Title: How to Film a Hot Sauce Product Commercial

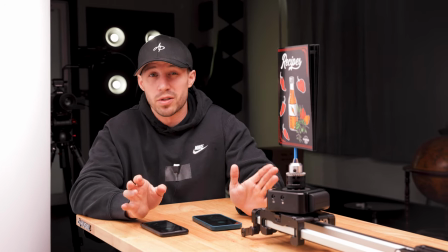We are getting our blue screen or green screen shot of the recipes book first.
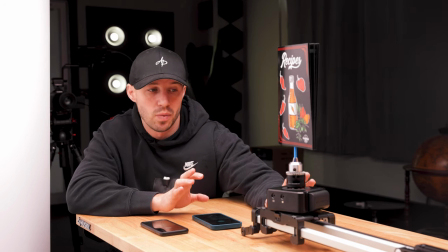And we have the head one, like I showed you guys. and then we also have it on the slider.
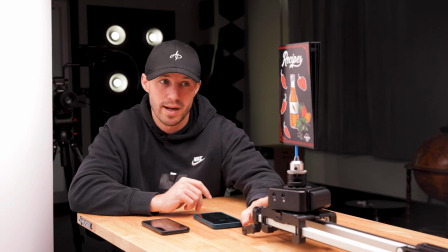And instead of putting the camera on the slider, we put the product on the slider because then we don't have to move the camera around.
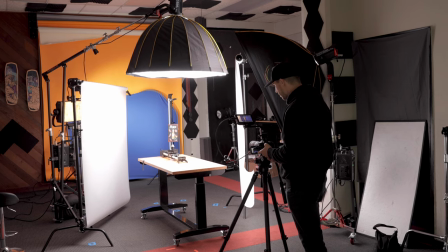The camera stays a lot steadier and then we're working with something that's more lightweight. It gives us a little bit of better control and this will help because in this shot,
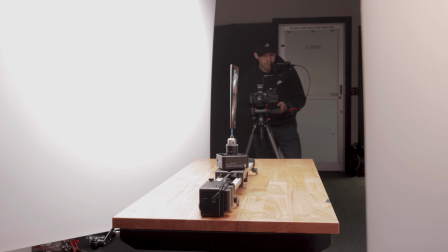what's gonna happen is this is gonna drop down from the sky when peppers are flying and then it's gonna flip towards the camera and get closer and closer and then go past the camera.
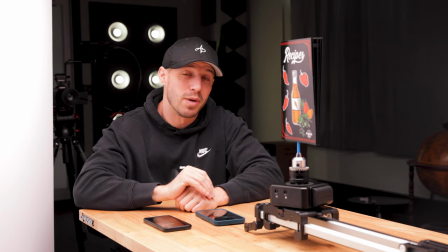So us creating that movement and not having to do it as much in post will give a more realistic look not
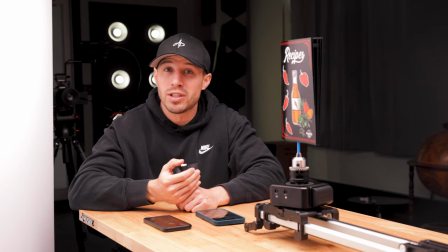only but we also don't have to crop in so much in post that we're losing quality
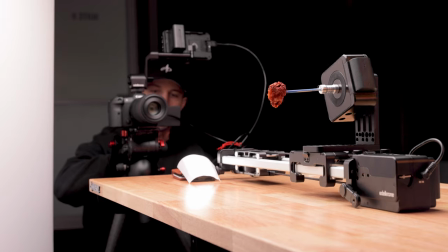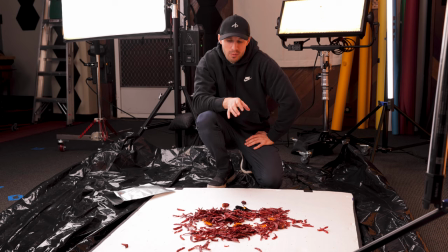let's do it so what we're doing now is i'm creating a launch board for our explosion shot where we shot the green screen shot we're going to add
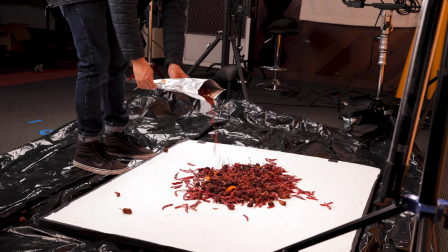this in as our background to kind of integrate with that mangoes in here i think a chunk spline in there now
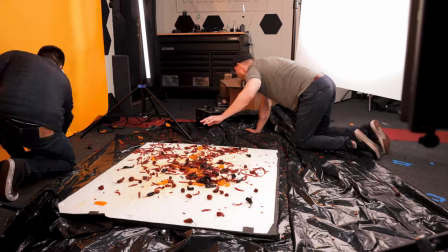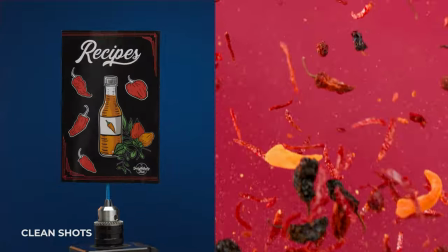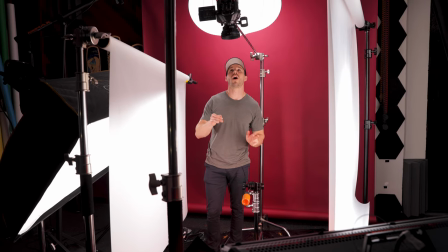that we've done our straight on explosion shots we're going to be doing our top down explosion shots this is a little bit more complicated what we've done is
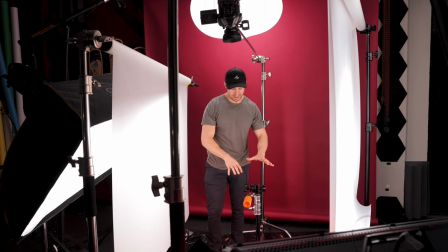mounted the ursa onto a c-stand pointing straight down and then we have a miniature c-stand right here and we're using a rod and
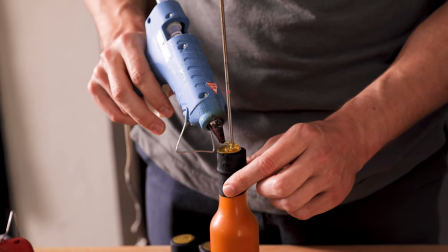we stuck it through the cap to hold up the bottle of hot sauce below we have peppers on black duvetyne and
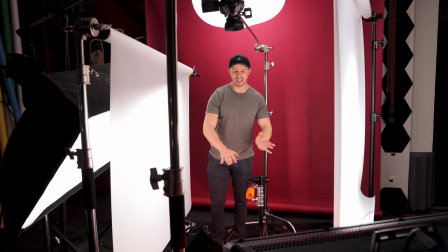we're going to launch it up the trick with this is not to make sure anything shakes it's gonna be very hard because we're in a very tight space,
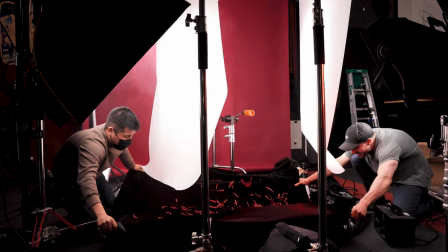but it should give this really cool explosion effect.
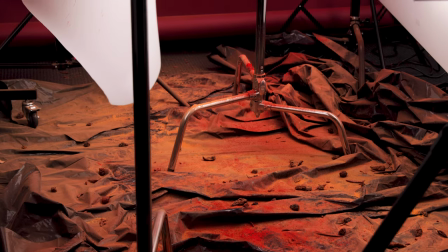Product videos are a messy job. Right now, what we're doing is we've made our own little stand right here off of our miniature C-Stand,
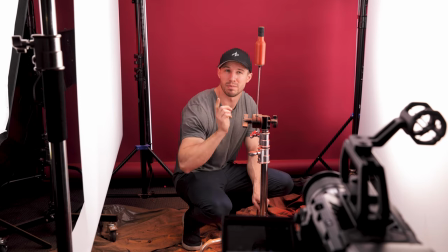and Alex and I are standing behind each sides of this diffusion paper, and we're tossing seasoning mixed with peppers,
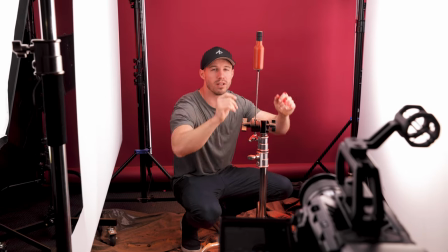kind of like you'd see in a hot wing commercial, and then boom, right onto the bottle. And we're shooting this on the Ursa again at 300 frames.
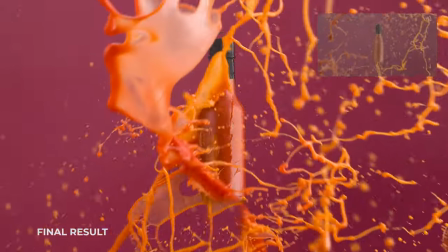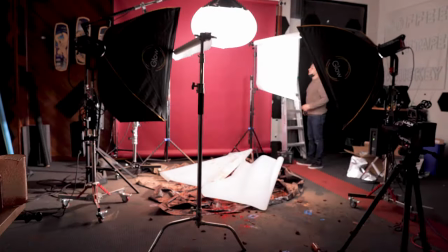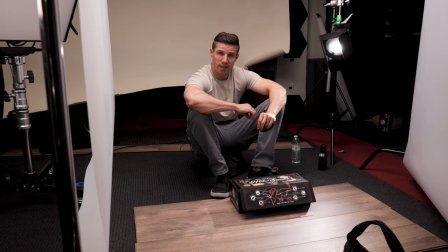Next, we're going to do our box opening and closing scenes. And this is at the beginning of the video and at the end of the video.
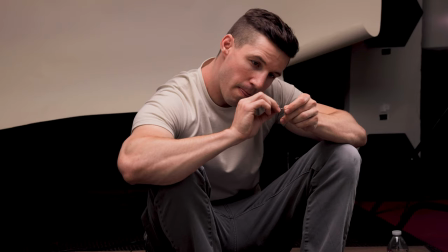So the way I do this typically is I take string, a needle, I take our whatever our box is,
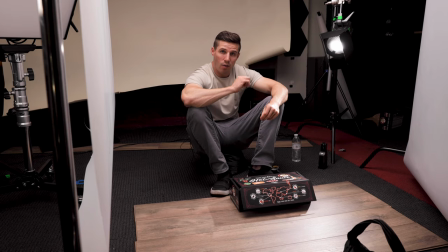I'm going to thread this needle, stick it into the box, and that's going to allow us to have a string that I can remove in post using simple wire removal.
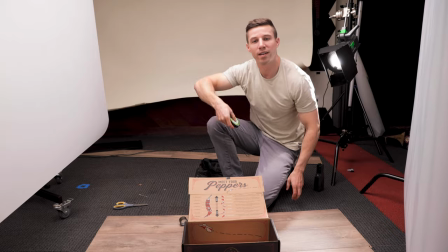And that'll allow us to open and close the box and remove that string so that it looks like the box is doing it by itself.
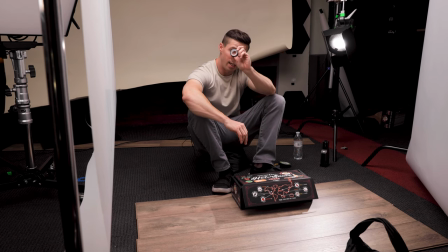From there, to make sure that it's secure, we're going to take double-sided sticky tape and stick it onto the platform.
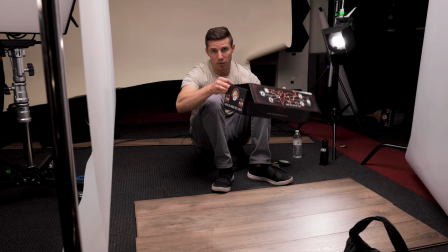Otherwise, if we try to pull the box with a string, it's just going to move around. But we're going to use this string to close this.
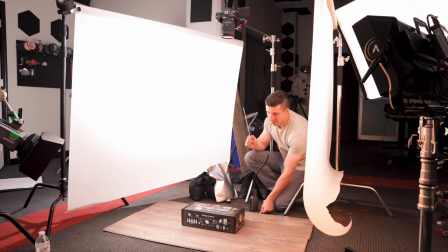The problem is, is the flap doesn't close all the way. So after we pull down like this, we're going to put in this stick to shut this part. Once we do that, we have double-sided tape that's going to hold it shut. I'm going to combine those two shots together so it looks like one smooth closing shot will mask the stick out.
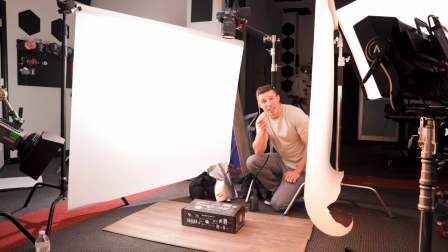Not a big deal. Other things we're gonna be doing is, this is gonna be matching up with our top down exploding pepper bottle shot.
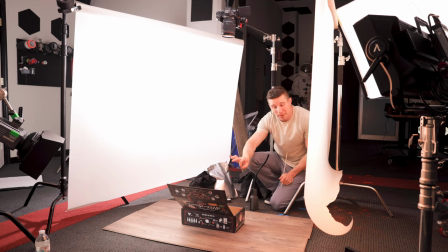And to make it look more realistic, in post I'm gonna mask this out. Typically I green screen, but we have a stationary shot so we don't need to do that, I can easily mask it out. But to make it look like it's actually happening underneath here,
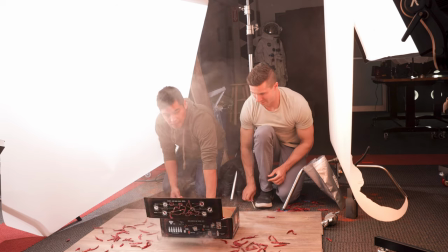instead of shooting it as all one shot, what I'm gonna do is take some peppers and just toss them up in the air so that it looks like they're popping out of the box and then boom,
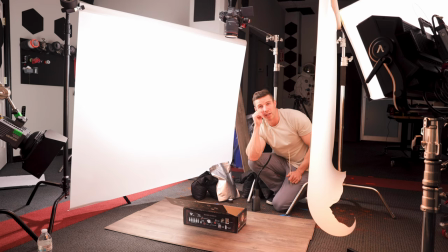falling out onto the side.
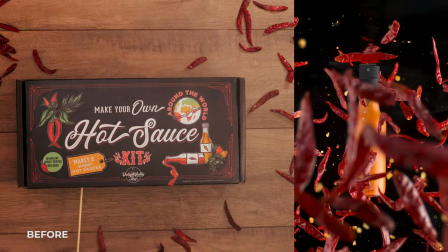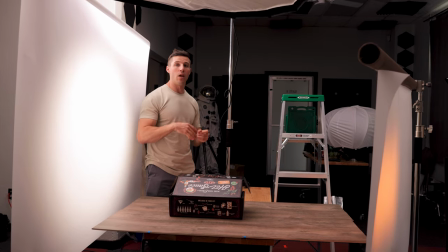This is our intro shot. So what we're doing here is we want to show us going into the box.
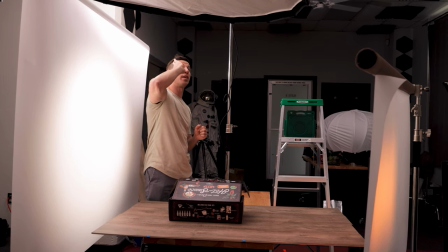And what I have is we have the camera up on the C-stand pointing straight down.